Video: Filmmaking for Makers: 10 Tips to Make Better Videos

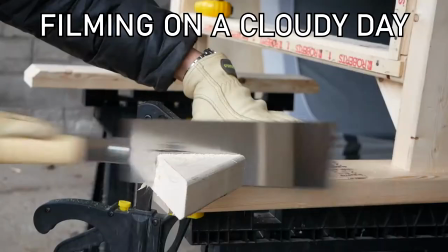498s
The clouds diffuse the light, and create a very even lighting environment that's easy to photograph,
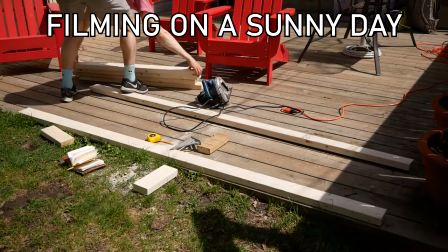504s
whereas direct sunlight creates very harsh shadows and areas of very bright and very dark side-by-side.
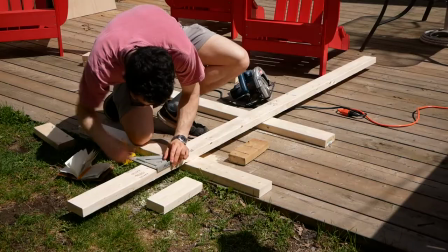512s
That being said, you can't beat the beautiful warm tones that you'll get when you shoot around sunrise or sunset,
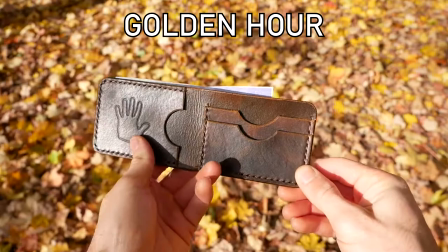518s
otherwise known as golden hour, but this is an artistic choice, and with all artistic choices, you need to be intentional about it. Which brings me to my final tip and one of my favorites, get in late and get out early. Ever since I heard Jimmy DiResta say this, it's really stuck with me, and I think it's improved the pacing of my videos. This phrase was originally advice for screenwriters, and it means to limit a scene to what is essential to the story.
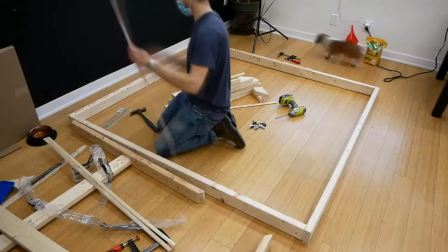545s
When the viewer comes into a scene, the action should already be happening, and when they leave a scene, the action should still be happening.
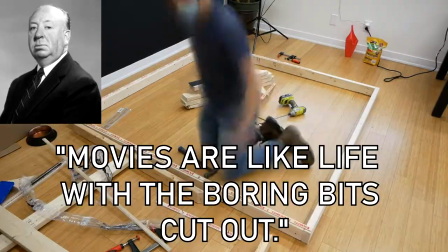553s
As Alfred Hitchcock said, movies are like life with the boring bits cut out. This advice isn't only for Hollywood screenwriters.
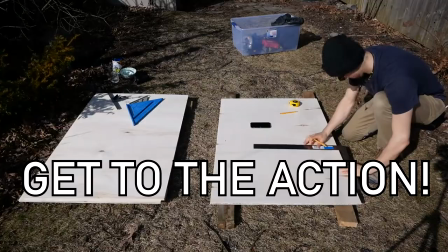560s
It applies to maker videos as well. Don't waste time showing yourself measure and mark out every single piece of wood. Get to the action. Now, this might seem to go against my tips about establishing shots and letting the shot settle. But like every tip on this list, it's just a guideline and it's all about context.
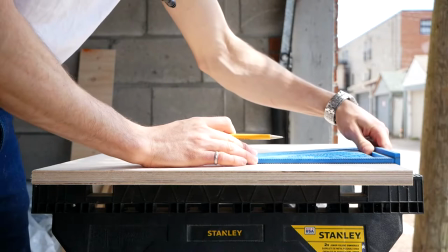579s
Sometimes a shot of you marking out a piece of wood is vital to the story and it can also be very aesthetically pleasing.
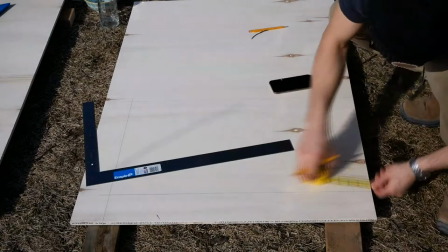584s
but an eight second long wide shot of you marking out cut lines on two by fours you can probably cut that one out. Get to the action. I hope you find these tips helpful. This is by no means an exhaustive list. There are tens of other guidelines and thoughts that are running through my head when I'm making videos and maybe I'll talk about those more in a future video.
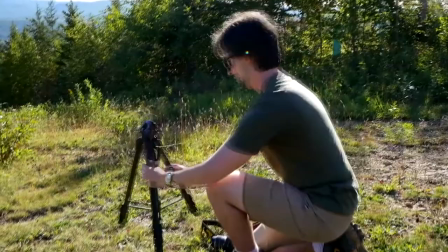603s
I want to give a special thanks to Ryan O'Connor. He's a filmmaker, my friend, and my co-host on Into the Spotlight, a podcast about creativity and the creative process.
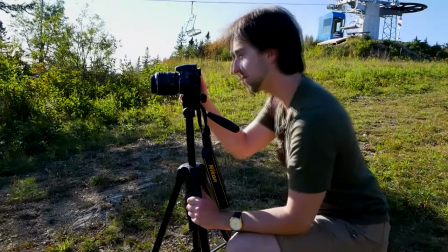612s
Over the past two years, Ryan has really opened my eyes to the world of filmmaking and cinematography and made me think a lot more critically about my own videos. Thanks, Ryan. Let me know in the comments if there are elements of my videos that you want me to talk more about. Music choice, cinematography, editing. Oh, I could go on for a while about editing. Anything. I would love to know what you want to hear about making videos. As always, thanks for watching and have a great day. b-roll b-roll b-roll b-roll this is how you get views on your videos you include a very cute animal oh look at that look at that kitty there she is there she is there those eyes